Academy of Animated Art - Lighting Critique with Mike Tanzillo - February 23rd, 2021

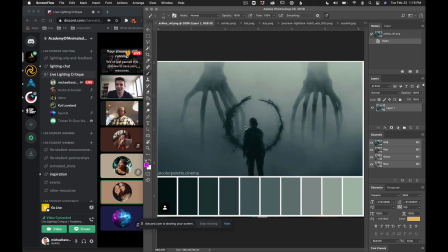[0:00]
Happy Tuesday, everybody, and welcome to your weekly lighting critique or daily lighting critique. So today we've got some new faces. We've got some the usual cast of characters off to the left-hand side here.
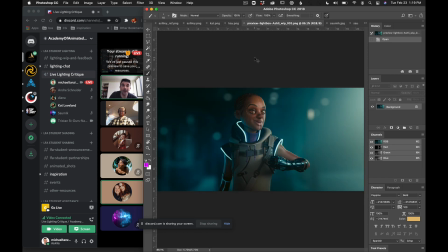[0:14]
I should apologize.
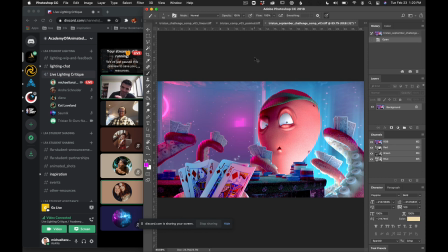[0:15]
This is smaller than my normal screen, so if the thumbnails or the images look a little bit smaller or lower quality, I apologize.
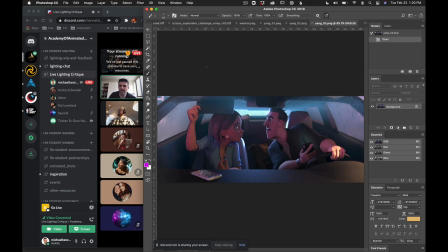[0:23]
I was explaining just now. My wife worked an overnight shift in the emergency room.
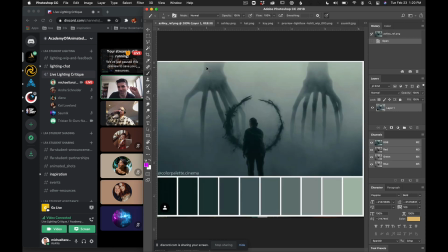[0:28]
And she's asleep in the room, and I wanted to be respectful, and so I'm doing this on my laptop today.
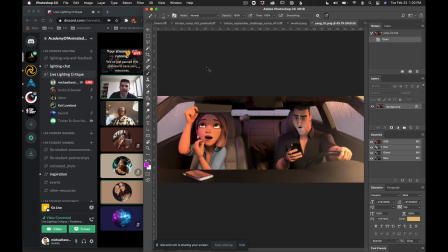[0:35]
So we've got a handful of images. We're going to start with Kat, who is I feel like a FM disc jockey,
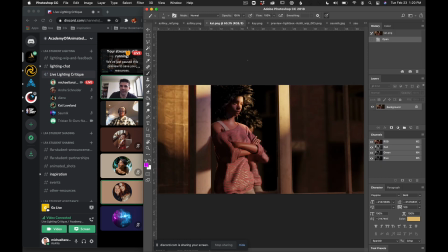[0:42]
like calling in from the road in Phoenix today. Thanks for calling in, Kat. I know she's she's in her car, so we wanted to make sure to get her going, so that she can be safe in her approach. So we took a look at this yesterday.
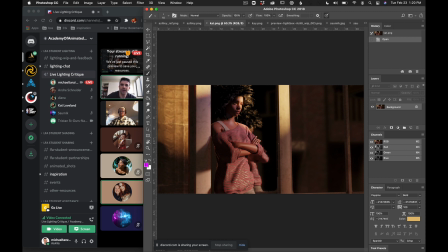[1:03]
I think your shaping's looking a lot better. Let's start with asking you. So how are you feeling about it? What are you working on? What are you struggling with? How's it going? I pretty much feel I kind of like this version of it.
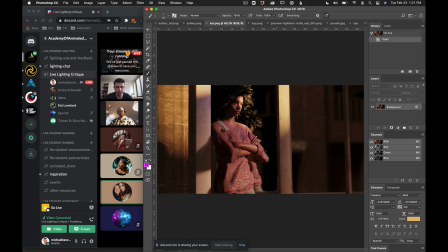[1:18]
I added an extra little bit of light to put the sunlight look on top of that pole on the screen left to kind of give it more shaping. So I don't know if you noticed that, but I put that extra light up there. But I think other than the double shadow, I had to rebalance out the lights a little bit because I switched the colors on them.
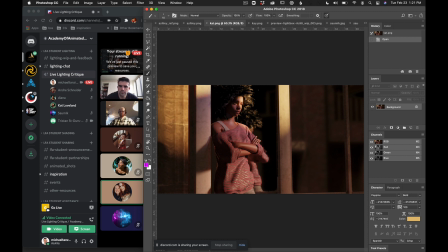[1:38]
But I think it looks pretty good. I don't know. Yeah. What do you guys think? I mean, I like it. So it looks a little different, but it took me a second. But I'm like, this is actually not too bad because the other one seemed more red, so I had to kind of mess a little bit with the
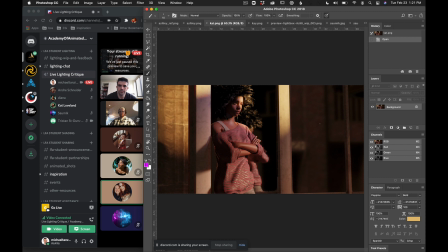[1:55]
sunlight, and then I somehow screwed up the naming of the layers, so it wasn't compositing correctly. So I was going to do more with compositing, but I broke compositing somehow on that file. Okay. So I kind of fixed it somehow. I'm like, because I opened up another file and it worked just fine. I'm like, oh, I guess I broke something. So yeah, I don't know.
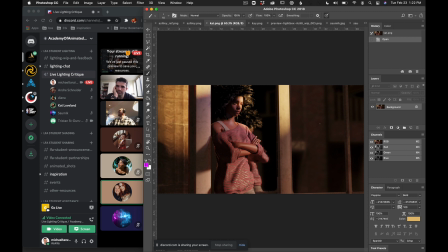[2:14]
I changed a name on the render layer, and now it's just like, you want me to do what? And I'm like, okay. But I think it looks pretty good. I mean, I did add a speck light on the darker side of her face to kind of bring up a little bit more speck on that side.
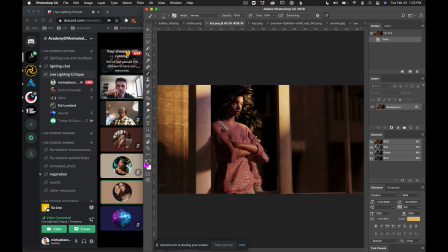[2:28]
Yeah. But other than that, I think it looks pretty good. Okay, cool. Yeah, I think that the shaping, I think the structure of it's looking a lot better. I do think that this light that you added in here, I think it's strong. I think it's hitting a little bit too aggressively, and I would pull that back a little bit because we're starting to hit that
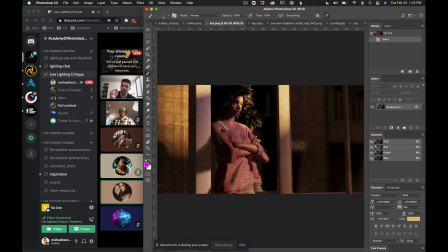[2:46]
issue again in here where the diffuse value is being pushed so strongly that we're not seeing the specular as well. And then the other thing that I'm seeing is I would like to maybe try to fill in some of these darker areas a little bit.
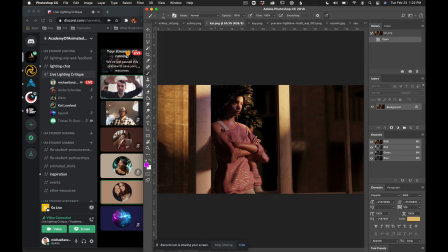[3:02]
And I think that would be with like what you used to have as your sunlight is like a large, like a large skylight. Just increasing that a little bit to get a little bit more of that value in here. And then, like you said, getting more specularity in here would be good.
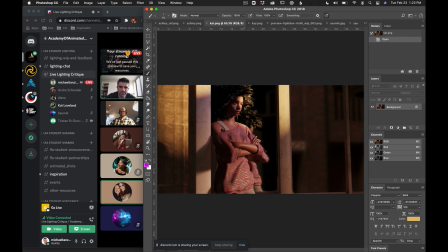[3:22]
I think, but I'm liking the specular shimmer on the shirt. You were able to maintain that, the specularity in the skin. Yeah, double shadow. Just watch out for that. But it sounds like you're on top of it. What are you guys thinking? How are you guys feeling, Tristan and Diana? I fixed the shirt, by the way.
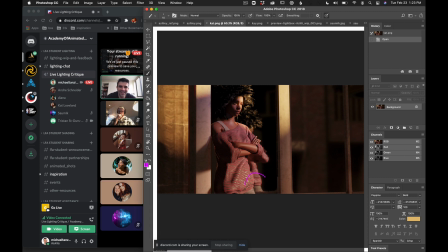[3:39]
If you look down in the reflection. Oh yeah, you did. Look at that. All right. Her pants were actually too big. So her pants were too big. So the shirt was going in the back of the pants. So I just shrunk the pants. Got it. Yeah, we've never seen that angle of her before, and I didn't debug that when I was testing it.
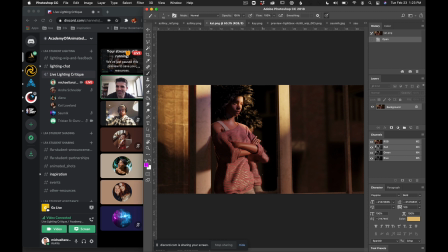[3:54]
So that was it's funny. Yeah, that's great. Yeah, I think it looks good. A big improvement to the last one, and I like the little rim on her waist. Yes.